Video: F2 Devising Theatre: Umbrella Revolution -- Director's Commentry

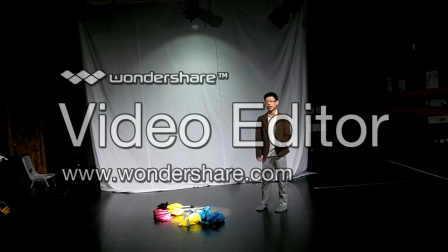504s
However, like the government's speech, this merely made the cut as we feared that with a lack of time, it would not be fully polished.
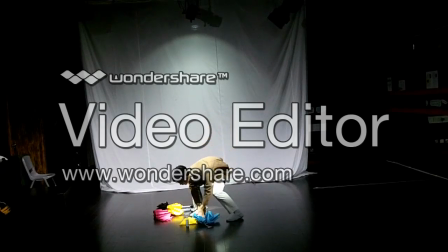510s
However, Edison performed well beyond expectations, even memorizing the entire thing and improvising and altering some parts.
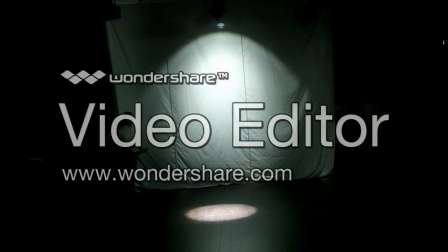518s
And this is basically the arguing scene, and this scene was added because we wanted a conclusive ending to the revolution in our performance, and thought it would be weird if the performance jumped directly from the climax to the reflections of the party involved,
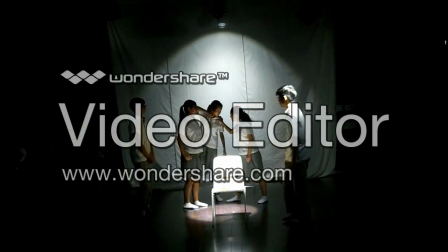531s
which is the mixed and also the last scene.
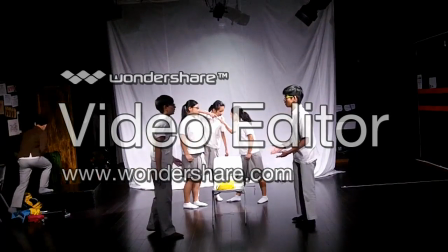534s
Therefore, after some research, we discovered that the reason for the ending of the revolution was due to not only intervention from the government,
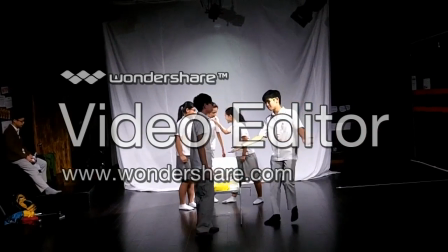541s
but also disagreements within the revolution initiators or involvers themselves,
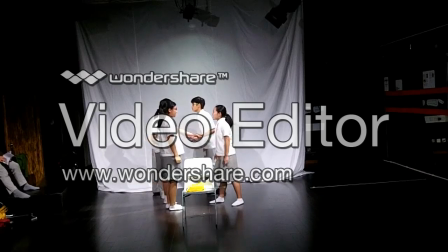547s
and we thought to include the second reason with underperformance because we thought it would be more dramatic and thus interesting
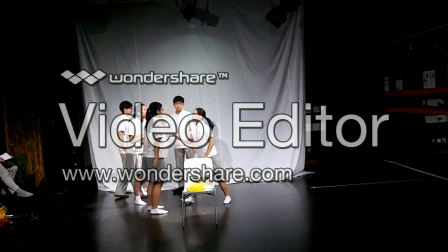553s
at that. We had some problems with this scene before because we had to make up all the stuff on the spa as a group and we found it difficult and
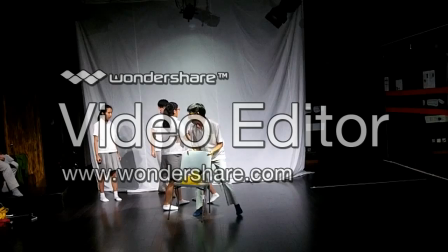562s
so it took quite a lot of practice to do make this final performance so yeah this
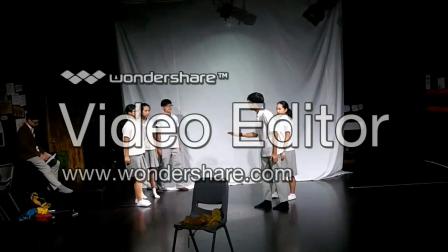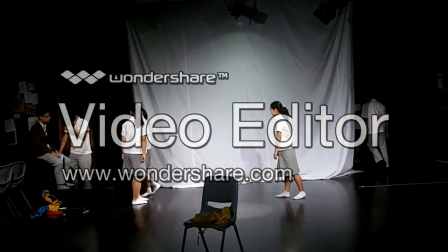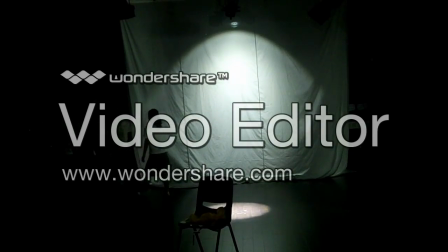582s
is the ending is to present a different opinions about the event at first we plan on creating like normal
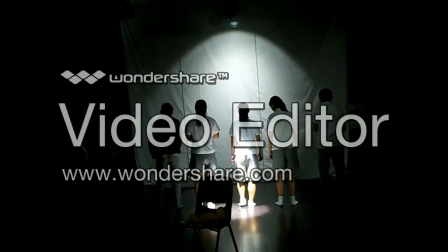587s
speeches but thought it'd be more interesting music poetry style here are some extras from the poems and some images that inspired them
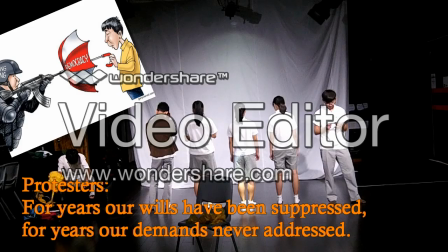594s and for years our wills has been suppressed and for years over demands never addressed
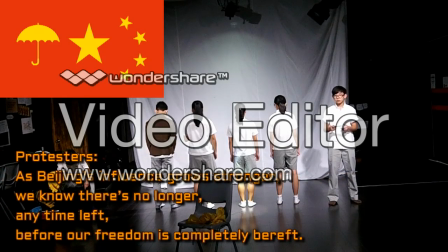601s and we want the government to give their words, and we want the people to be stirred, and we want our voice to be heard.
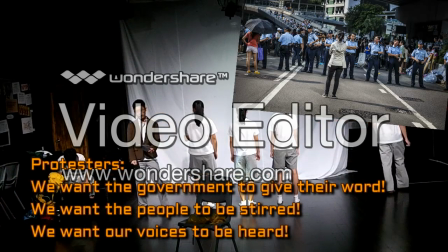611s We are police and we've done nothing wrong.
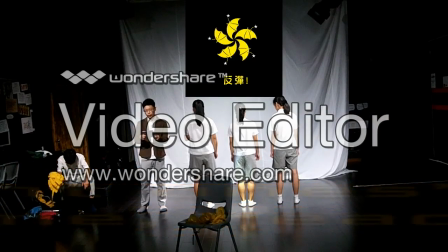614s All the suffering and pain, like heavy chains, that weighed down my soul as the bones once blamed,
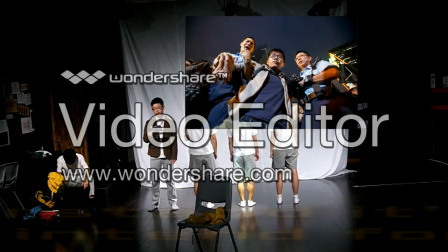621s came after me, ready to make, can't they understand it's just our job, that we did not intend for the mobs,
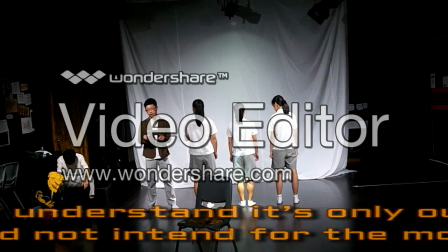628s that we have families to support, that you are seeing in the sports. Can't you understand?
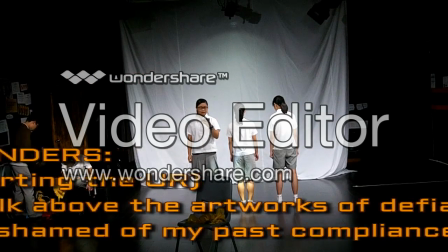636s As I walk beside the address of the vice, I feel the shame of my past compliance.
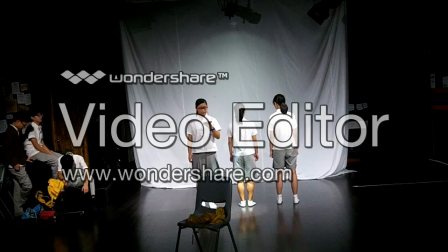643s Then I feel for myself. Then I place my progress on the shelf and stay in silence.
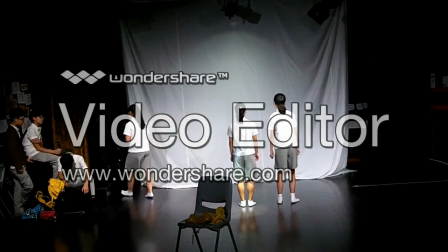650s
In conclusion, I'm in the opinion that our group did quite well.
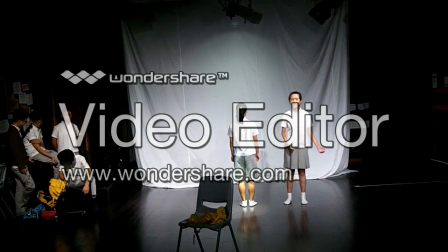655s
Although we had a slow and rough start, we persevered and worked hard, even devoting our afterschool spare time to doing it. In the future, if I have to do this assignment over again,
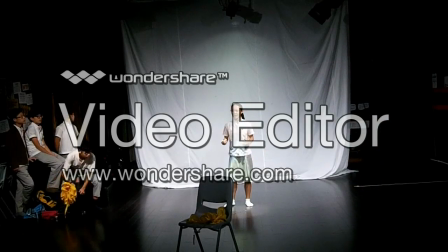666s
I think I would do better by using better time management and also working more in our spare time, like during lunch time and stuff,
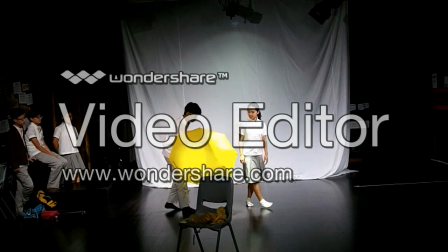675s
that would help make our performance go away smoother. I also think that our transitions need to work on a lot more,
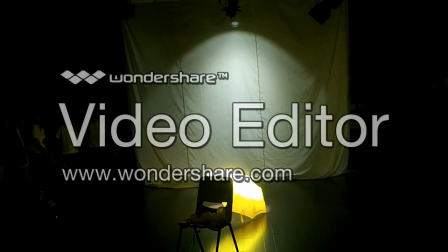682s
however I think overall we did quite well, so I am quite satisfied with this performance.
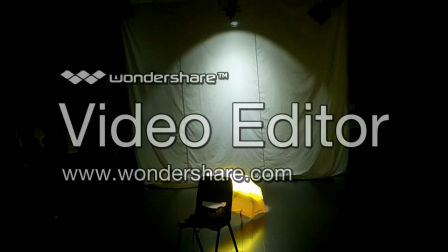689s
Thanks.